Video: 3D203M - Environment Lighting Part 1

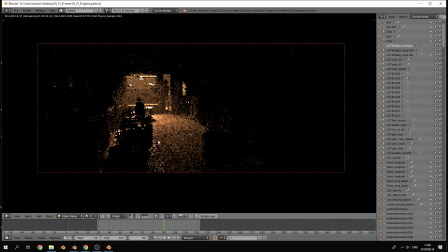If you wanted to, which I think is great. And then the other thing that they also have in this scene, and often that they do, or what people do, is adding, as you can see here, this volumetric kind of misty effect to the light.
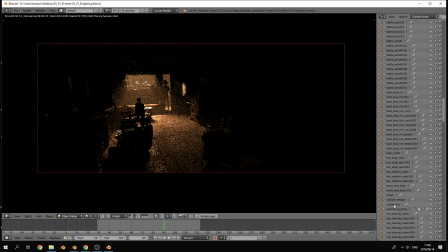Okay, that is, generally speaking, normally just a cube or a shape that has a volume material assigned to it. But that is something that renders slow. Okay, so be aware of that. That takes a lot of time,
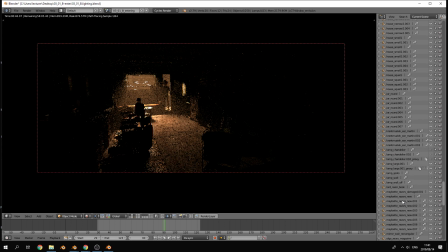or it really slows down your renders, and you can get away with comping it in using just the renders that you, or the layers that you have. Where is it? There it is. Okay, so without it, it looks like that.
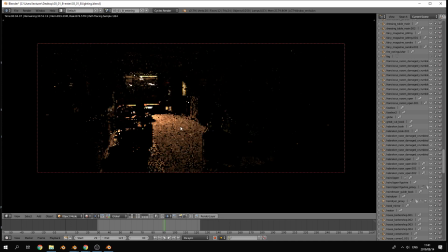Okay, so that emulates little dust particles in the air and that kind of thing. So it's a really nice thing to have, but it does render a lot slower. So be aware of that. Should you need it, it is nice to have, but slow. Okay, so I'm going to turn it off for now, just so our renders go a little bit quicker.
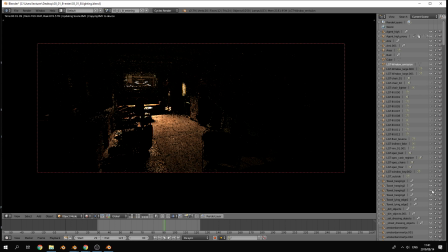And I think collectively that is all of the light that is coming from outside. Okay, so that's it. Okay, so that would be our key light in this sense. Okay, even though it is shining from the back, so it's kind of like a rim light, but that's a main light source.
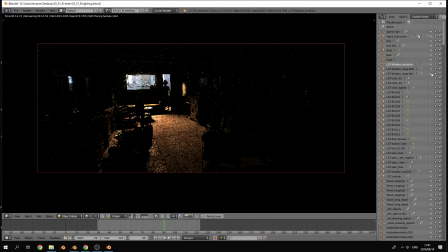Okay, on top of those, then we have the physical lights. Okay, so let's turn that off. And we have the light shining firstly on the wall as well as over the chairs.
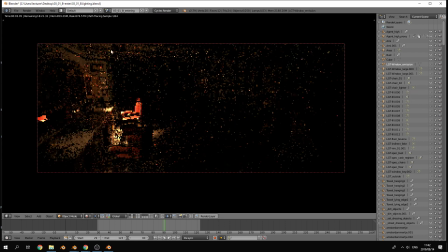Okay, so there are the lights shining over here. So that's the light coming down from these physical lights over there. Okay. Also notice how overly saturated the lights are now, okay, on their own, compared to when we turn everything on at the end. Okay, so there are a few lights shining there.
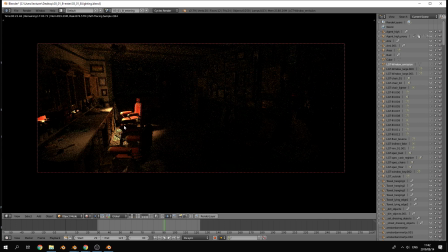And the one nice thing also is these lights really highlight this main chair, which is actually the chair which leads all the way down and into the basement. Okay, so narratively, they kind of point this out from the beginning, which is kind of cool. Okay, Then from there,
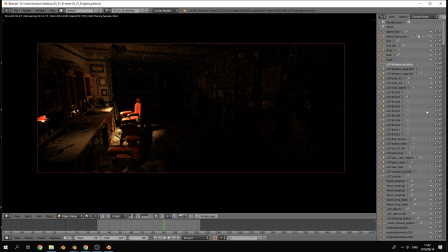I don't know where the light is on the wall, but it's one of these fill lights, I think. Anyway, we'll get to those. Then we have all of our fill lights, okay?
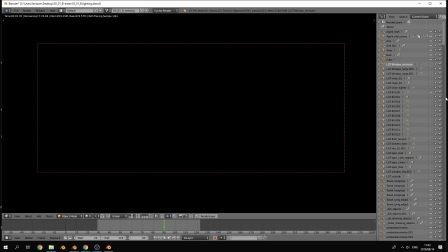So here there are plenty of them. Okay, so there's that one doesn't do much. Okay, this one. Okay, so more of a full light for the chairs. So specifically illuminating
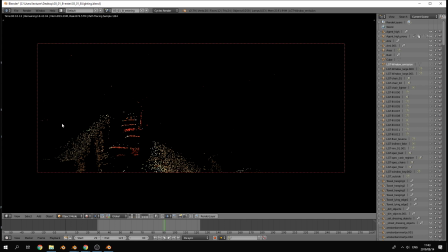the floor and the countertop and that kind of thing. Just jumping back to what I said just now, all the light from the window doesn't bounce and illuminate the rest of the room.
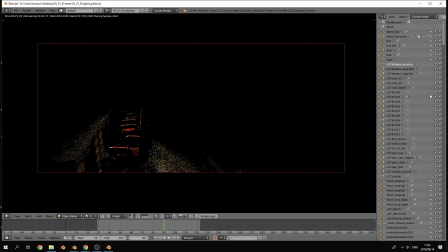Okay, which is important to be aware of. Okay, so that way they do need to go and light the rest of the room, specifically using all of these full lights. Okay, there's a light that is then, a lot of them I think they used, but then turned off for the final render.
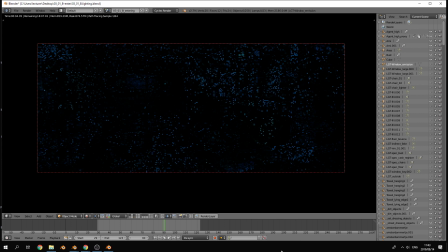The whole blue cast of the room is then added over there with a full light. I think that one was off. There's another light lighting up just this corner of the, all of these bits over there.
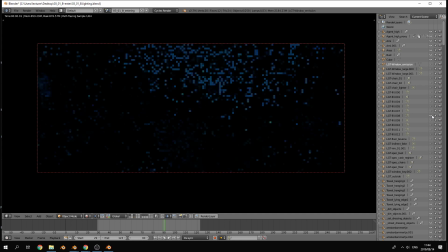So all of these need to be lit at some point since the light isn't bouncing too much. Then this was like technically a bounce light, so the light shining off of the floor and lighting up the roof. From there, there is the physical light for that. So that's not actually a full light, but anyway.
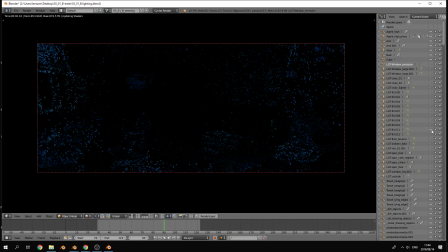Some more blue, and then some more blue, and then some more blue probably.
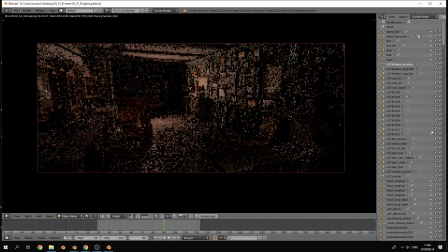Oh, then this is then, I would say, the main bounce from the light source coming in from the window.
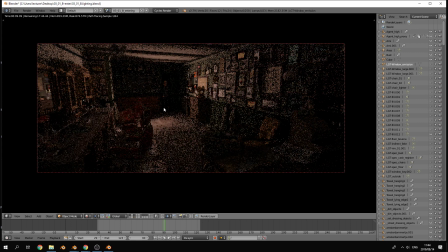Okay, so whatever the light is that shines on the floor and then bounces up, lighting up the rest of the room, that's kind of emulating that. So if we turn on all of those full lights, we get that.
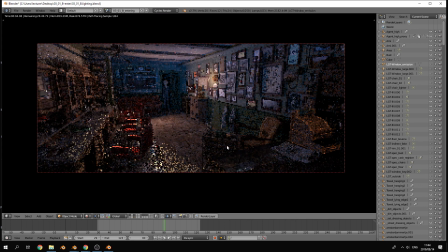Okay, so this is basically the ambient lighting of the room. So not caused by, except for that one, not caused by any physical lights there, but all the physical lights in the room bouncing and then illuminating the room like this. Okay, so one thing is they're not really very distinct shadows from these lights.
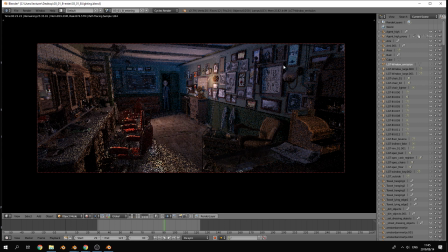You can't really see where lights are overlapping, so it's all really nicely blurred into each other. And as I mentioned just now, those very saturated lights tend to desaturate themselves when they're all added together.
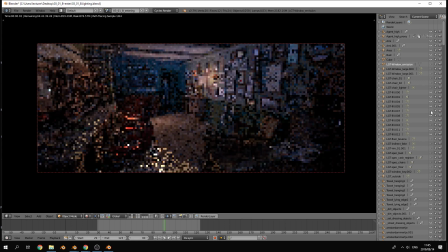Okay, I think that was the one on the wall, which is the one on the wall.
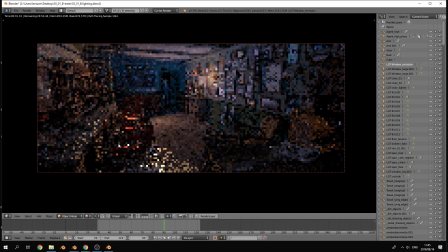Yeah, that one. Okay. Might be because of the filming color space. It's set up so that it's more realistic with lighting. So the more exposure you have, the less saturation.
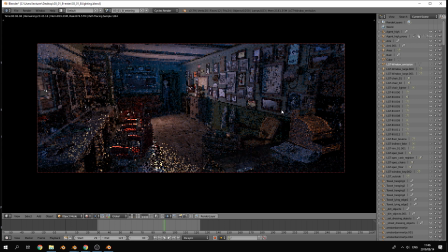So lights tend to Desaturate. balance each other out. If you add a lot of colorful lights, they would tend to desaturate each other.
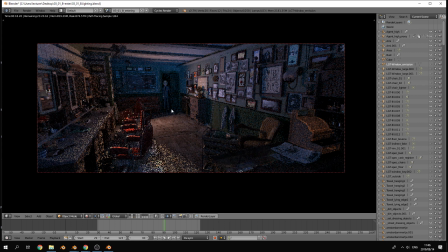And also, just how RGB color space works. So if you add all the light colors together, you get white light, as opposed to CMYK, we get black. That also makes sense. Okay, anyway, so that is the ambient lighting of the room.
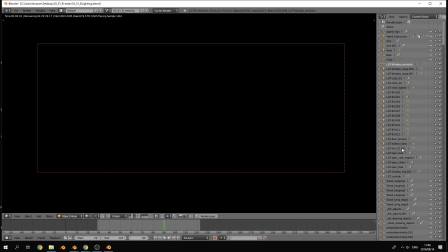Then if we turn all of those off and look at what else they have, then they have some rim lights pretty much. So kind of just enhancing the specular qualities of certain objects. Okay, so they have highlighting, say now over there, the bust with the buttons in.
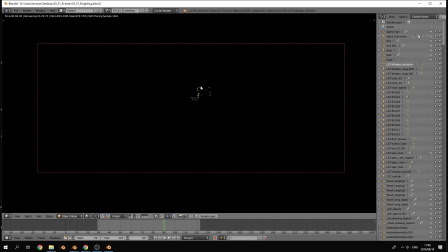Okay, so really just pulling that out by adding this rim light on top of that. Okay, they've got one for the cashier, they've got one for the chairs, and then one for the floor, just to add in a little bit more specular detail there. Okay, so really just adding highlights to the scene, so adding contrast.
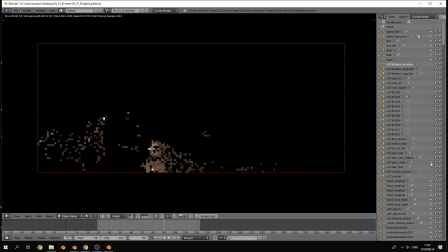Okay, then the only other things they have after that is they have some fake bouncing lights. Okay, I think that one's also turned off. They've got this one as well.
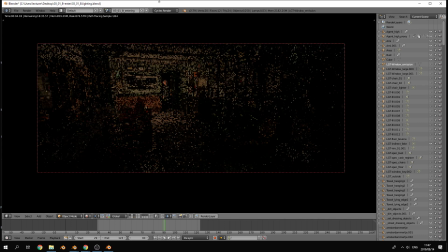So again, light that's basically bouncing or from this whole side of the room, illuminating just that portion. So fake indirect light, and I think that's pretty much just some more full.
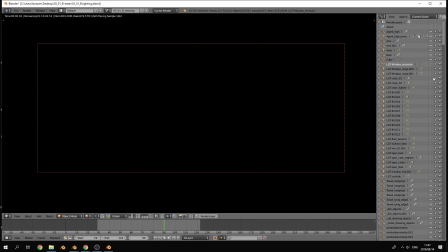Okay, so if we're going to add all of them back onto each other, okay, so starting off with the window and the outside lights. Okay, so remember this isn't really illuminating this portion of the scene almost at all.
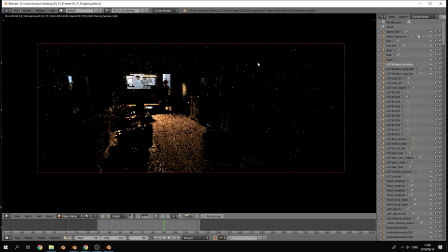Okay, there's some effect, but not much really. Okay, then if we add from there the other physical lights, so the chair as well as the light on the wall. Okay, still just mostly key lights.
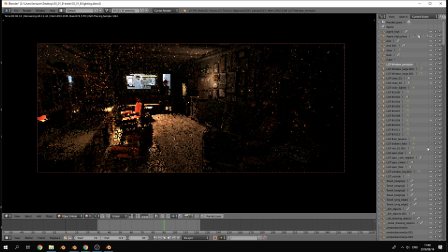Okay, then adding in the speculars of the rim lights. Okay, then we get this kind of effect.
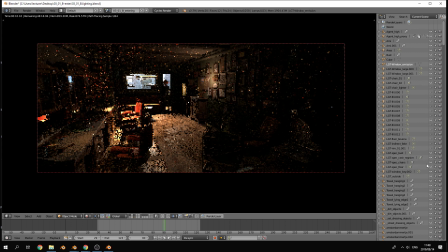It's very pretty, I must say. Okay, and then the rest is all full light. So taking the fill and adding all of them on, we finally get to that.